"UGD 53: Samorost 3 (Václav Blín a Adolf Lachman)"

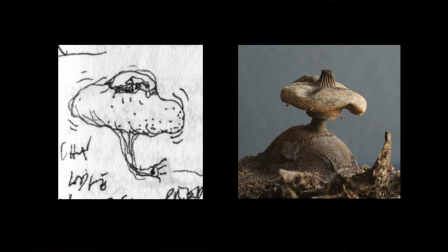Tohle je ta hvězdovka, která vlastně, protože všichni chodíme rádi do toho lesa na tu hodinu měsíčně, a když jsme ozářený od těch monitorů a vycházíme z toho, co je poznatky ze základní školy, že vlastně rostou v lese nějaký houby a že bychom z toho mohli třeba použít na nějaký UFO. No. No a takže pak se dostaneme k nějaký variantě, kde je vlastně skřítek, který tím pomocí té houby cestuje. A tady zadávám teda slovo Václavovi, který vám k tomu řekne k té animaci. Jo, tak to, co vám tady Ade ukazoval ve skicách vlastně Kubových, tak to byl cestovní prostředek pro skřítka, který jsme potřebovali. Skřítek dřív cestoval v polokonzervě, kterou teda zapomněl v Summerstu 2 nebo havarovala, tak jsme potřebovali nějaký nový
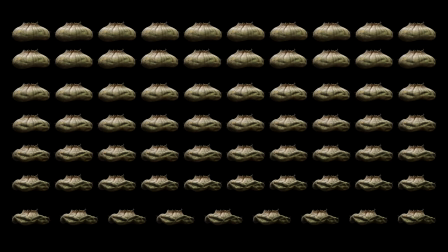dopravní prostředek a vlastně úkolem hráče už na začátku Summerstu 3 tak je vlastně daní dohromady vlastně toho cestovního prostředku, což je tady ta prašivka. Tam jste viděli teda nějaký vznik toho, jak by měla asi tak vypadat. Tady to už je teda výsledný tvar a ta prašivka, s ní teda můžete cestovat potom ve smíru, ale máte přece jenom nějaký omezený prostor, protože ona má nějaký dolet, jezdí, nevím, na vlhkost asi, nějakou vesmírnou vlhkost asi. A tu musí občas někde, tady má ta zastávka vlhka. Takže musí vždycky, když jí dochází to palivo, tak musí přistát někde a zase se nasosat, aby mohla letět dál. Ono se to na konci hry změní a cestovat můžete všude, ale tohle je prostě na začátku. A my jsme potřebovali teda, aby jednak sosala, nasávala nějakou tu vlhkost a potom je to taková houba, ale zároveň živá bytost, takže i dejchá, takže jsme potřebovali, aby i dejchala. No a proto všechno musel právě zase Áda tady dát dohromady, protože není to žádný 3D objekt, je to prostě zase jenom 2D ploška, ale my jsme potřebovali, aby vzládla tyhle ty akce a aby to všechno zase působilo nějak, jako, protože se tam objevuje celou hrou, tak aby to působilo přesvědčivě, aby tomu ten hráč věřil, že to je skutečný jako objekt.
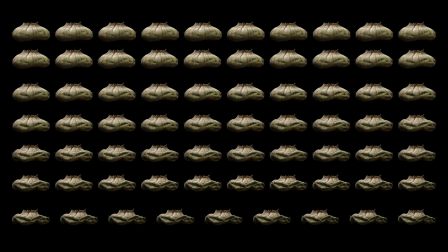Takže jednak tam byly ty namalované fáze, ale aby se Áda úplně
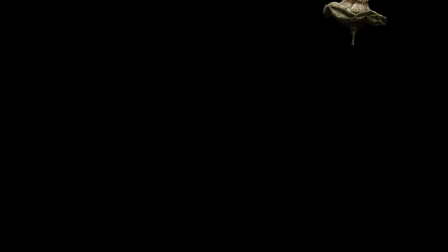neumaloval ve Photoshopu, tak jsme použili zase ještě morfovací program, který propočítal ten zbytek. A tohle jsou potom všechny zase fáze, které byly právě potřeba pro to, aby nám ta prašivka dejchala, sosala, lítala a všechno. Takže má takovou hejbací nožičku, nafukovací tělíčko, A ještě kokpit tady na ovládání. Není to tak, že byste s tou prašivkou mohli dělat jako úplně všechno. Můžete s ní jako přilítnout a odlítnout, jo, ale tak aspoň pro tohle jsme potřebovali tu přípravu, co jste viděli předtím. Jo, plus je tam teda ještě kouř, ten tam ale dodal už pak David, naprogramoval potom v hře samotný, takže ten tady vidět není, tak ještě trousí prašivka výtrusy.
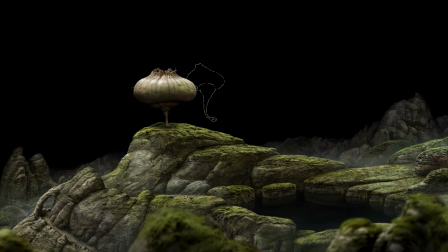Jo, a i jako se vidět třeba u té želvy, tak i tady prašivka má svého ducha, který nám se trošku napoví, co byste tam asi tak mohli dělat s tou prašivkou.
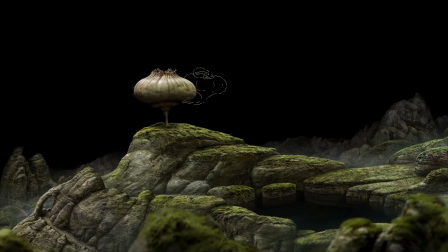No a tyhle animace vlastně to jsou, to je to, co jsme vám ukazovali předtím, ten vznik vlastně, nebo toho designu těch duchů, tak všechny ty, tyhle ty animace jsou kreslený.